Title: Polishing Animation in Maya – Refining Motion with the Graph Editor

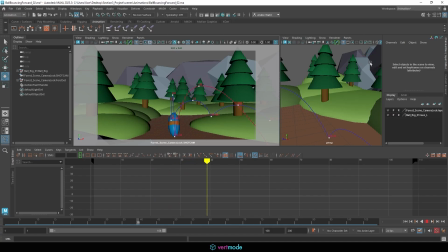Let's hit play and see how that looks. And that's looking pretty good. We got some nice spring to it. It's not wobbly anymore. The rotations feel nice, and it feels like it's really going. Now, the one complaint I would say is it does look like it's skipping through the woods, like it's anthropomorphic.
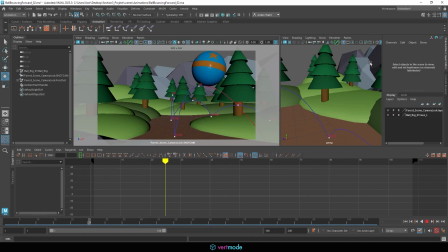So if I wanted to get that idea that it was bouncing off into the woods like a kid kicked it too hard, I'm going to need to work on figuring out how that might go. Now, my best bet would probably be to use some reference because I don't even know where to begin with that.
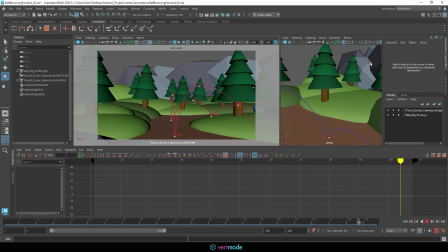The other thing is it probably needs to lose energy faster, and the squash and stretch probably needs to be a bit more subtle. Now, if you do want to check the squash and stretch, by the way, we can do that by coming down here to the squash and stretch,
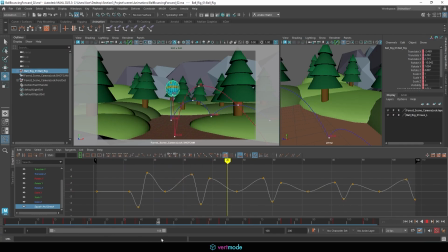and we can see whether or not it's getting more subtle or not. And you can see it actually is here, except for at the very end. I could actually just grab this handle and move this down. But I could use this to control this here, so we get a bit less stretch and a bit less squash.
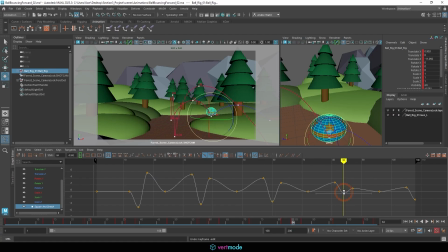And I'm just holding shift and middle mouse buttoning to move this up. And we could just visually kind of drive this to where we're giving it less each time it bounces. So that way, from a visual perspective, it is tapering on intensity there.
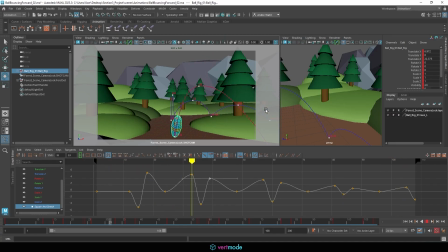And that's one way we can make it look like it's losing energy there. We might also have to dampen the rotation and make it bounce less far. Now that's a lot more challenging because that means I'm probably going to need to get more keyframes in here, but this at least will make it look like it's losing energy towards the end.
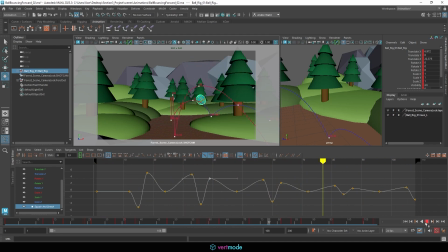I, however, don't really like that now because it almost feels accidental. Since we had it looking like a character before, I'm just going to undo these, get back to the intensity I did have, and maintain that as my final pass.
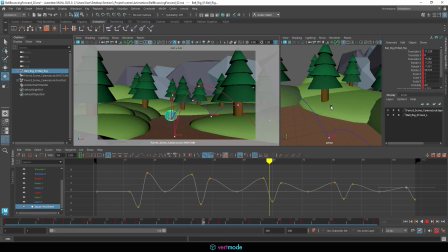So at this stage, I think we can consider this animation ready and animation complete.
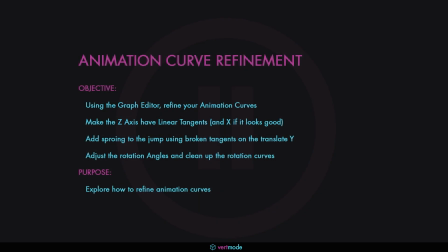So as a challenge, what I want you to do is I want you to give this a shot. Go ahead and do a refinement pass on your animation curves. See if you can get some better spring to the ball, clean up the X and Z axes, make those operate linear.
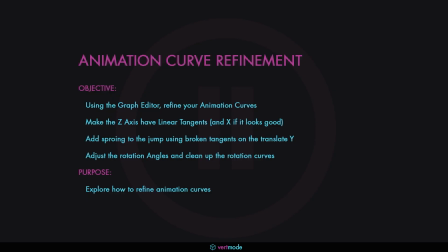Look for how you can clean up those rotations by removing them from the jumps and adjusting their angles to match your new curves. and see if you can create a nice looking animation of your own. So go ahead and give that a shot,
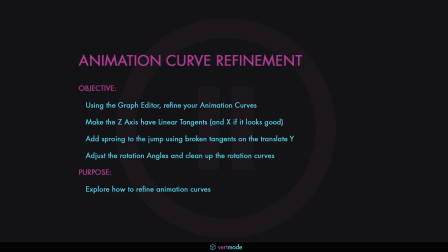and then we're going to start to progress forward and talk about how we can move into the rendering process with this and produce a final video file.